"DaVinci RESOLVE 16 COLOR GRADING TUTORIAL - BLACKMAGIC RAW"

Hello guys and welcome back to our YouTube channel. Today I will show you how to grade the Blackmagic RAW files in DaVinci Resolve.
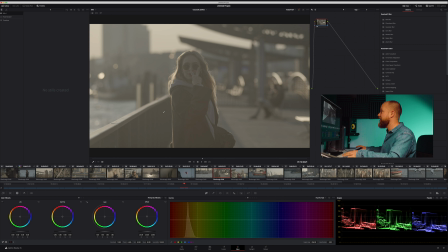(0:05)
We will go from this to this in less than 2 minutes. If you're exclusively a Premiere Pro user, check out my other video where I do exactly the same tutorial but in Premiere Pro. Alright, so let's get started.
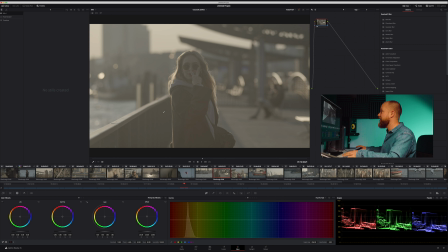(0:24)
Alright guys, so once you got your killer footage, it's finally time to grade it. Let's start the 2-minute timer and I'm gonna show you how to do it super fast, super easy, so it looks fresh. So we're gonna go to our media tab and we're gonna find the footage that we wanna use. I'm gonna use the footage that I shot for my Blackmagic Pocket Cinema Camera 6K review last week.
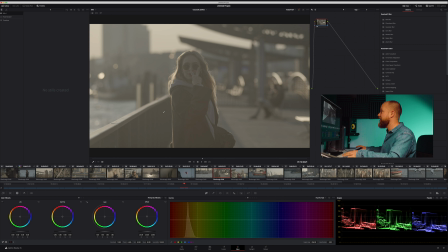(0:41)
It's shot in 6K RAW, so perfect for this example. And we got the footage right here. I'm gonna drop it into my project. And I'm gonna make a new timeline with all of this footage. All right, so once I made a timeline, I'm gonna go into my color workspace.
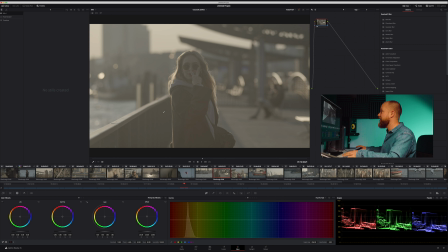(0:58)
And here, I'm gonna show you how to get this done super fast and super efficiently. Let's go into a more difficult shot with more backlight, something where there's the sun glaring into the lens. For example, something like this. So the quickest way to get your image looking nice and actually usable is just to go right here on your node.
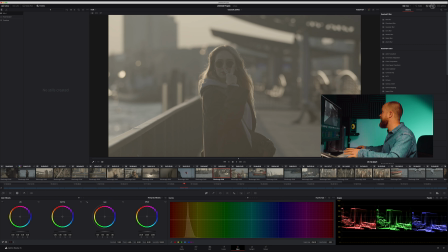(1:17)
If you don't see your nodes, they might be hiding under these settings over here.
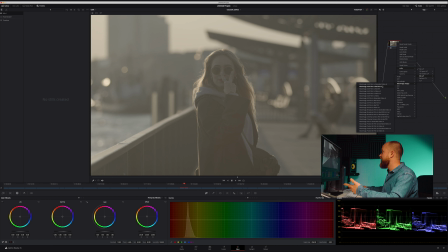(1:22)
So just hit nodes, you will start seeing the nodes. Once you see the node, right click on it, go to LUTs, go to 3D LUT, scroll down and choose your Blackmagic design camera.
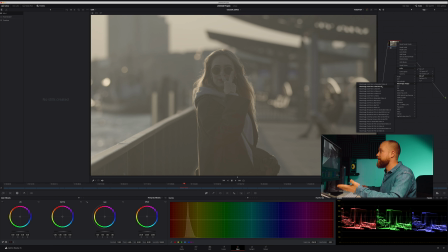(1:36)
Also, there are now new cameras using the Blackmagic RAW. I shot this on the Blackmagic Pocket Cinema Camera 6K. So I go and find my Blackmagic Pocket Cinema Camera 6K and it was shot using film color space, the film log look. So I just go and choose 6K film to extended video.
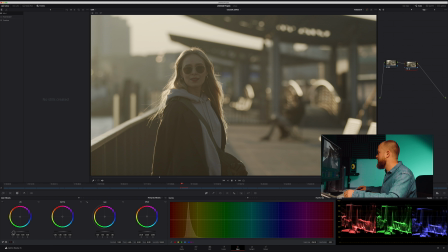(1:56)
Make sure it's extended video and not the standard video because you get much more and nicer dynamic range with the extended video. And bam, here we have a Rec 709 image. And this is actually already looking pretty nice. Maybe we're lacking a little bit of contrast, but we can just create a new node by hitting Alt-S.
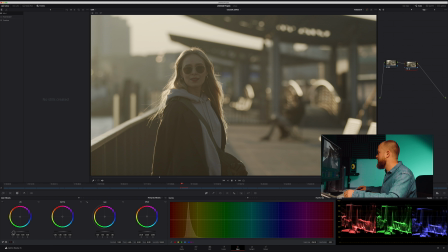(2:15)
So in this second node, you can make some color correction and make your image pop slightly more. With this image, one thing that I noticed straight away is that my shadows are really lifted. So I just want to bring down my blacks so I have a richer, more contrasty image. To do that, I'm going to go into lift. Lift, in other words, is shadows.
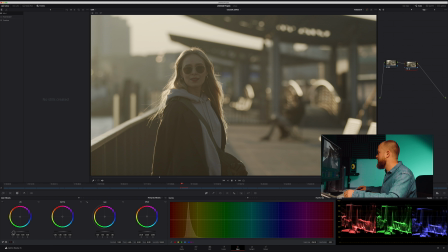(2:33)
So you can introduce color cast into your shadows or you can control the exposure of your shadow. So I'm bringing down the lift and that's bringing down my shadows, my black point, let's say.
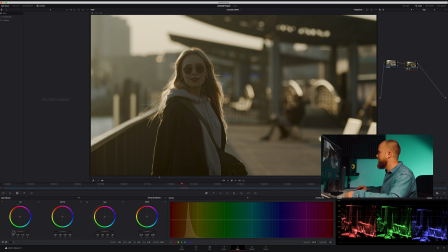(2:45)
And you can see it on the scopes. Everything is moving down. And here now I have a more contrasty, more punchy image. I'm going to lift the midtones a little bit. Gamma is, in other words, midtones in the simplest term.
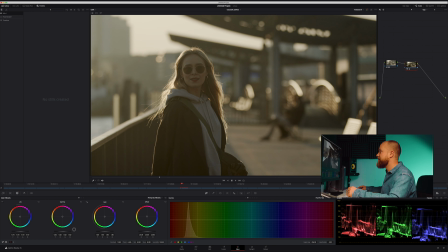(3:00)
So I lift my midtones a little bit so Juanita's face is a little bit more exposed. And I can bring my shadows slightly more down. And now I'm seeing a little bit of a green tint. So there are two ways to do this.
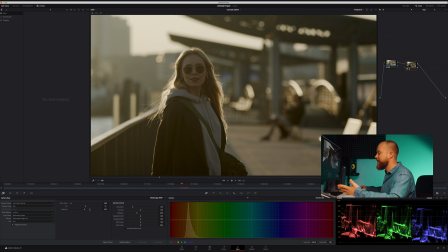(3:15)
I could either offset that by messing with the wheels, for example, in the highlights, midtones, or shadows, or I can use the offset wheel, which changes the entire image, or I can go back to my RAW settings,
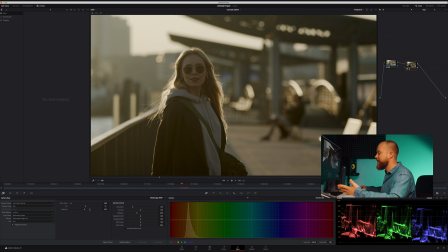(3:31)
choose clip, again select highlight recovery, and I can change my color temperature, my tint, and my exposure right here in the RAW settings. So I'm gonna introduce a little bit more magenta,
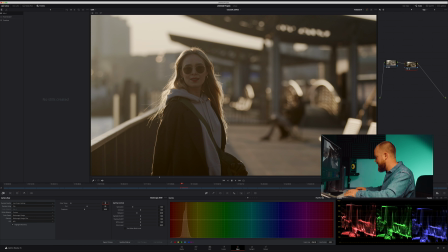(3:44)
and I'm gonna make it slightly warmer because it was a nice sunset, so let's give it a little bit warmer colors.
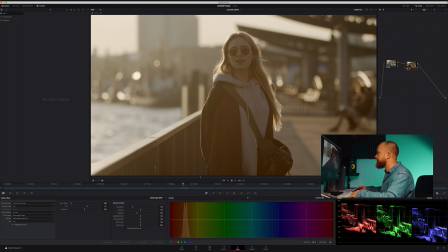(3:51)
All right, and there you have it. Final round. Here's a pretty tricky shot because there's a lot of backlight.
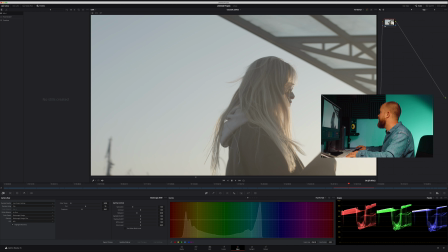(4:03)
So once again, I'm gonna go into my RAW settings. I'm gonna choose clip.